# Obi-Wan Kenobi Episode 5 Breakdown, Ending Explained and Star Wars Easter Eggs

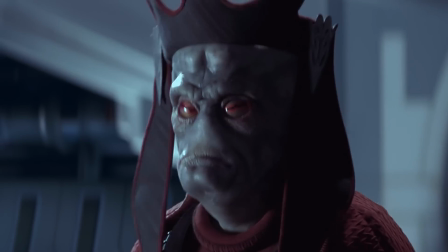(12:27)
Also kind of reminding you Qui-Gon Jinn, oh yeah, we're probably going to hear his Force ghost at some point during the finale because they've been saying his name so many times during the series.
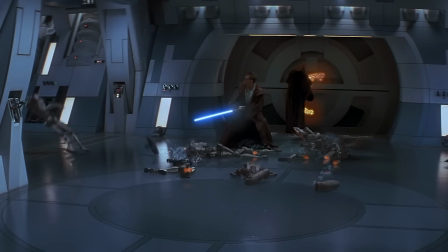(12:35)
I've already done a video all about Qui-Gon Jinn potentially cameoing on the series and why that would happen, what's going on with his character, and how his Force spirit is able to exist now,
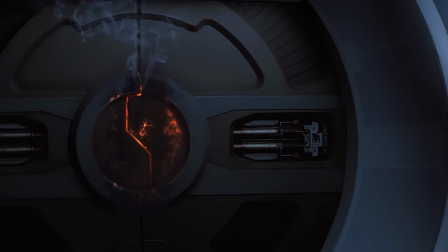(12:43)
why it's a little bit different from being a Force ghost. So I'll post a link for that down in the description below. They have a huge battle scene here.
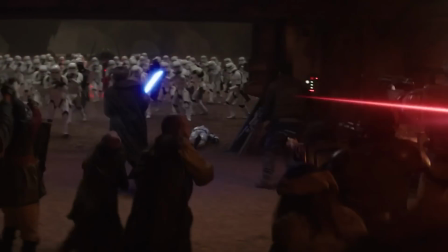(12:49)
Love the way that they are actually pretty accurate with the way they portray the Stormtroopers' skill level. They have several squads, but they barely manage to hit any of these people.
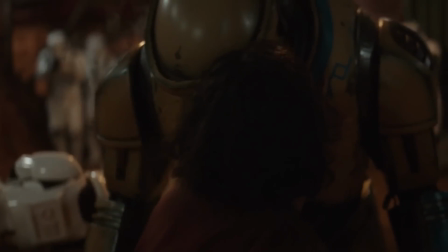(12:58)
Barely managed to kill any of these people either. It seems like one of the only people that actually winds up dying is Tala in that Ned droid.
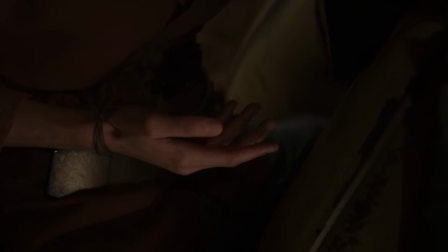(13:04)
And that's because they purposefully stand in the line of fire to try and sacrifice themselves, allowing the others to escape.
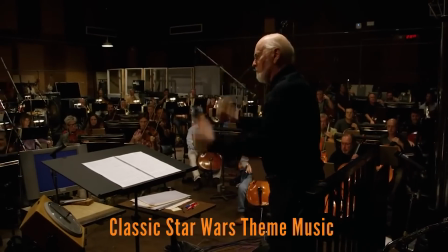(13:09)
It's not because the Stormtroopers got a one-up on them. During this final part of the episode too, including the Darth Vader scenes when he lands on planet,
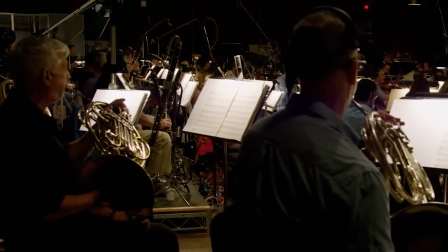(13:16)
most of this music is meant to be new, but inspired by John Williams' original trilogy classic music.
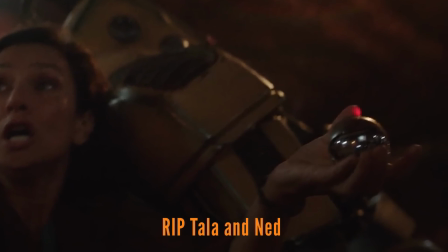(13:22)
Tala whips out a thermal detonator and says the classic phrase, "May the Force be with you." She's not meant to be Force sensitive herself, she was just meant to be an ally for the Jedi.
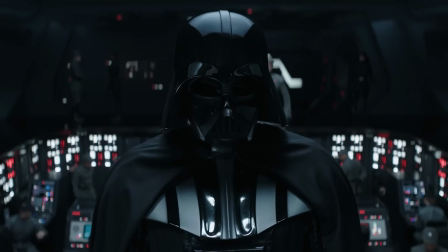(13:30)
But the reason that Darth Vader has their forces stand down is because he can sense what's happened through the Force.
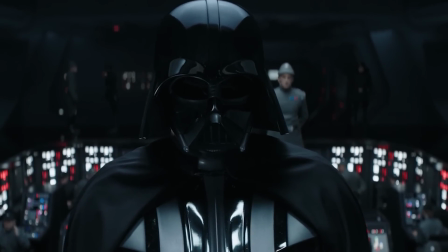(13:35)
He can sense Obi-Wan's intention to surrender in order to protect the others.
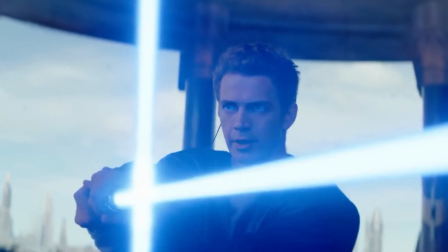(13:39)
That's why they juxtapose this with the flashback about them fighting each other and all of Obi-Wan's lessons to him.
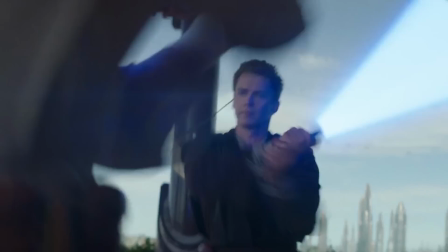(13:45)
He's trying to use what he knew about Obi-Wan Kenobi, what he knows about him, against him,
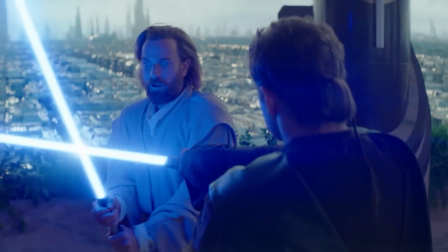(13:49)
the same way that Obi-Wan is trying to use everything that he knows about Darth Vader and his character against him.
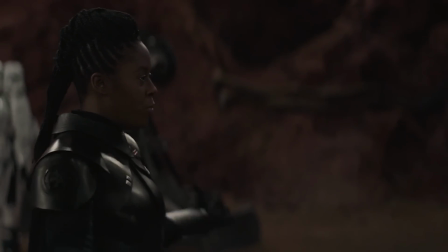(13:54)
So just to be clear, even though Reva agrees to work with Obi-Wan Kenobi, he's really just using her to throw at Darth Vader to stall for time,
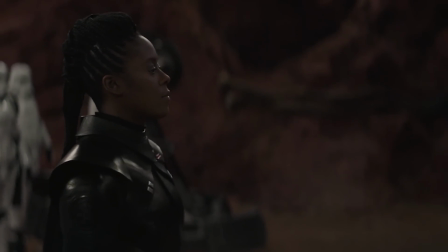(14:00)
and she's just using the situation to her advantage to get what she wants.
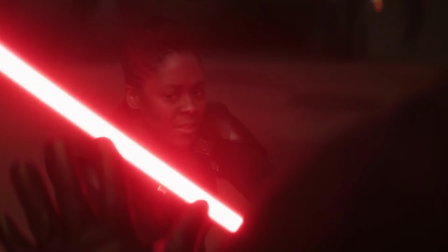(14:04)
She's not working with Obi-Wan Kenobi out of the goodness of her heart, and she doesn't care about saving any of the other Force sensitives.
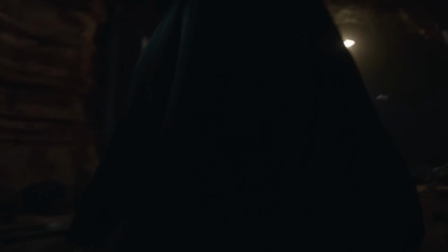(14:09)
When he arrives on Jabiim and starts marching through the hallways, they start playing a little bit of the classic Imperial March theme song.
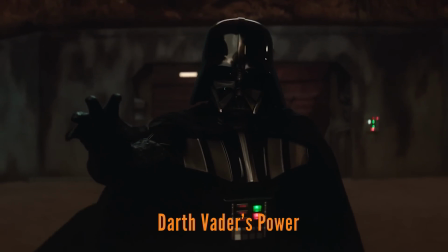(14:15)
Love the huge reveal here too, like they show how powerful he actually is in the dark side of the Force.
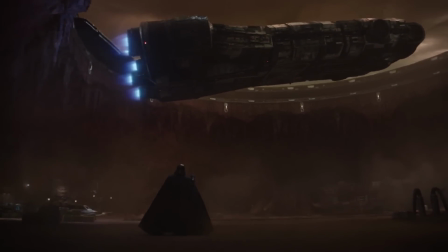(14:20)
He stops the ship mid-air from taking off.
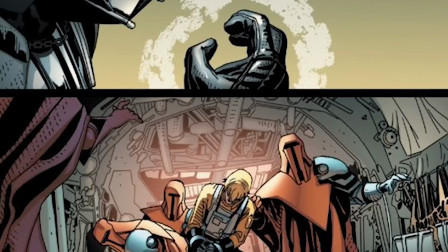(14:22)
This is also meant to be a reference to a similar scene of him destroying another Imperial ship during the original trilogy era after A New Hope,
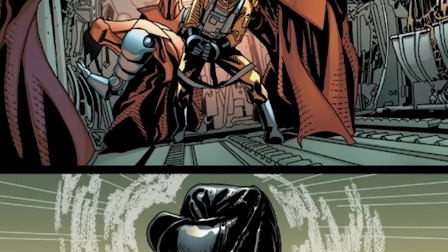(14:29)
after he learned that Luke Skywalker was really his son. There was a scene during the comics where he actually saves Luke's life from other Imperials without him
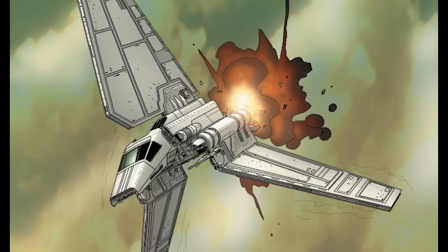(14:36)
knowing about it, but like he literally reaches out in the Force and destroys an Imperial ship before it's able to get him.
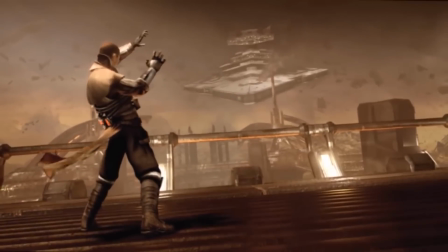(14:41)
Everybody will also probably remember that really iconic shot of the Force Unleashed of Starkiller doing the same thing,
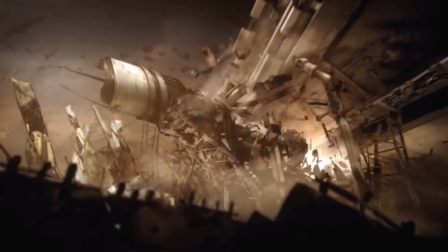(14:47)
but with a giant Star Destroyer, like an entire Star Destroyer that he brings down with the Force.
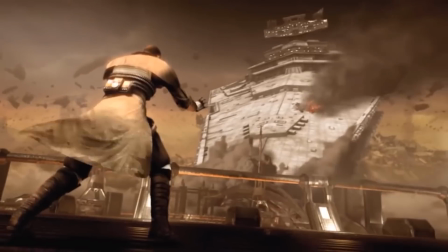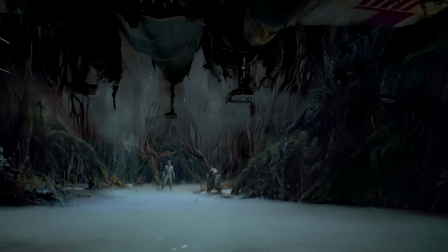(14:58)
It's also meant to be a dark mirror for the scene of Yoda lifting Luke Skywalker's X-Wing out of the swamp in Empire Strikes Back,
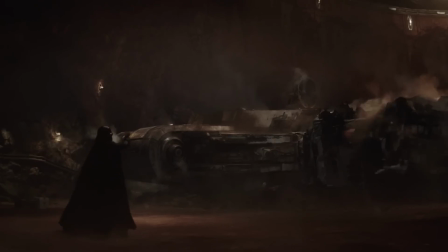(15:04)
talking about the power of the Force, showing you how powerful Darth Vader really is.
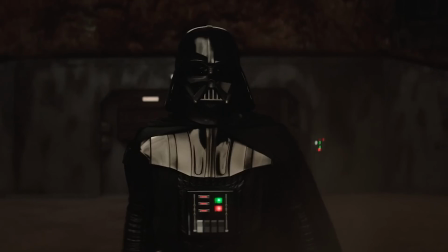(15:08)
Even though technically, because there's still light side in him that he can't completely get rid of, he's not as powerful as he could potentially be.
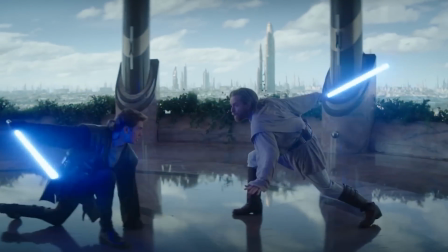(15:16)
And if you don't remember from the prequel movies, or you don't remember the Clone Wars, Anakin Skywalker was meant to be way more powerful with a lightsaber than Obi-Wan Kenobi.
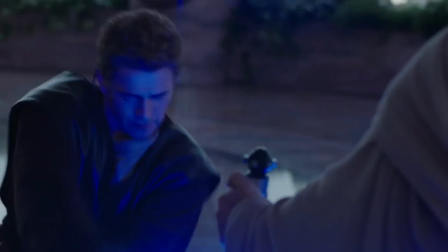(15:24)
That's why he's able to disarm him so quickly.
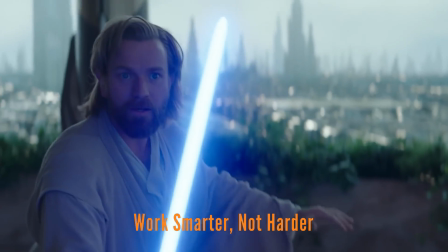(15:27)
The reason why Obi-Wan Kenobi is able to ultimately defeat him during that flashback battle is because Obi-Wan Kenobi is more of a work smarter,
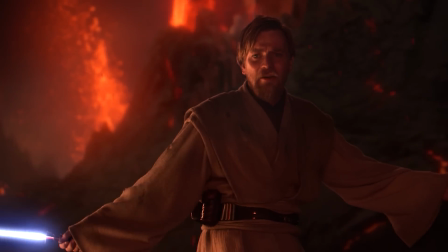(15:34)
not harder kind of person, and Anakin Skywalker is that work harder person, like just dominate the fight, try to win as quick as possible.
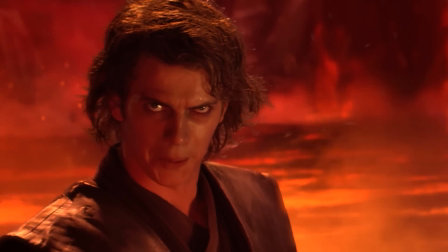(15:41)
So they just want to show you that Obi-Wan Kenobi is wiser than Anakin Skywalker, Darth Vader.
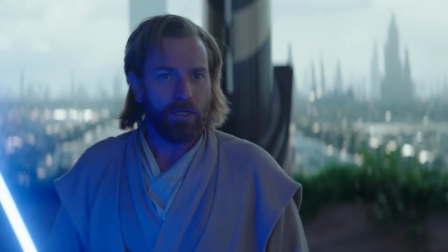(15:46)
Also in the flashbacks, when he says he'll stay a Padawan, a learner, so to speak,
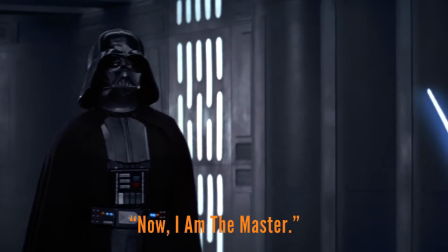(15:51)
until he overcomes this weakness of his character, it's meant to reference their eventual original trilogy fight on the Death Star in A New Hope.
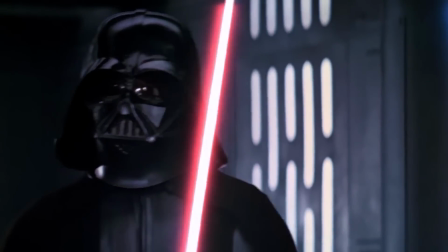(15:57)
When Darth Vader says that he's done that, he's overcome that weakness, saying he's no longer the learner, now he is the master.
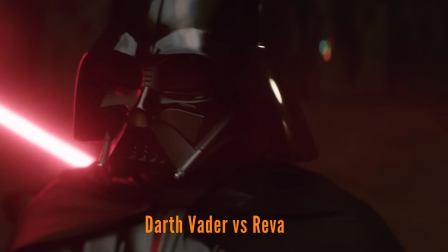(16:02)
Then I love the way this Darth Vader versus Reva fight plays out. We all knew it was coming at a certain point.
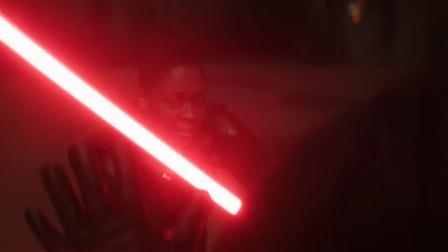(16:07)
Like, yeah, he probably saw this coming. He's way too powerful for her. During their actual fight, she's got no chance. Like, there's no way she's ever going to beat him. So he's vastly more powerful, just kind of playing with her the way that he toyed with Obi-Wan Kenobi during their first rematch in Episode 3.
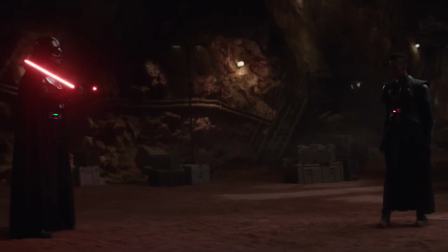(16:20)
That's why the fight is meant to look a little bit like Obi-Wan Kenobi's first rematch with him. Like, it's not so much an actual lightsaber fight, it's really just him kind of stretching, just practicing a little bit.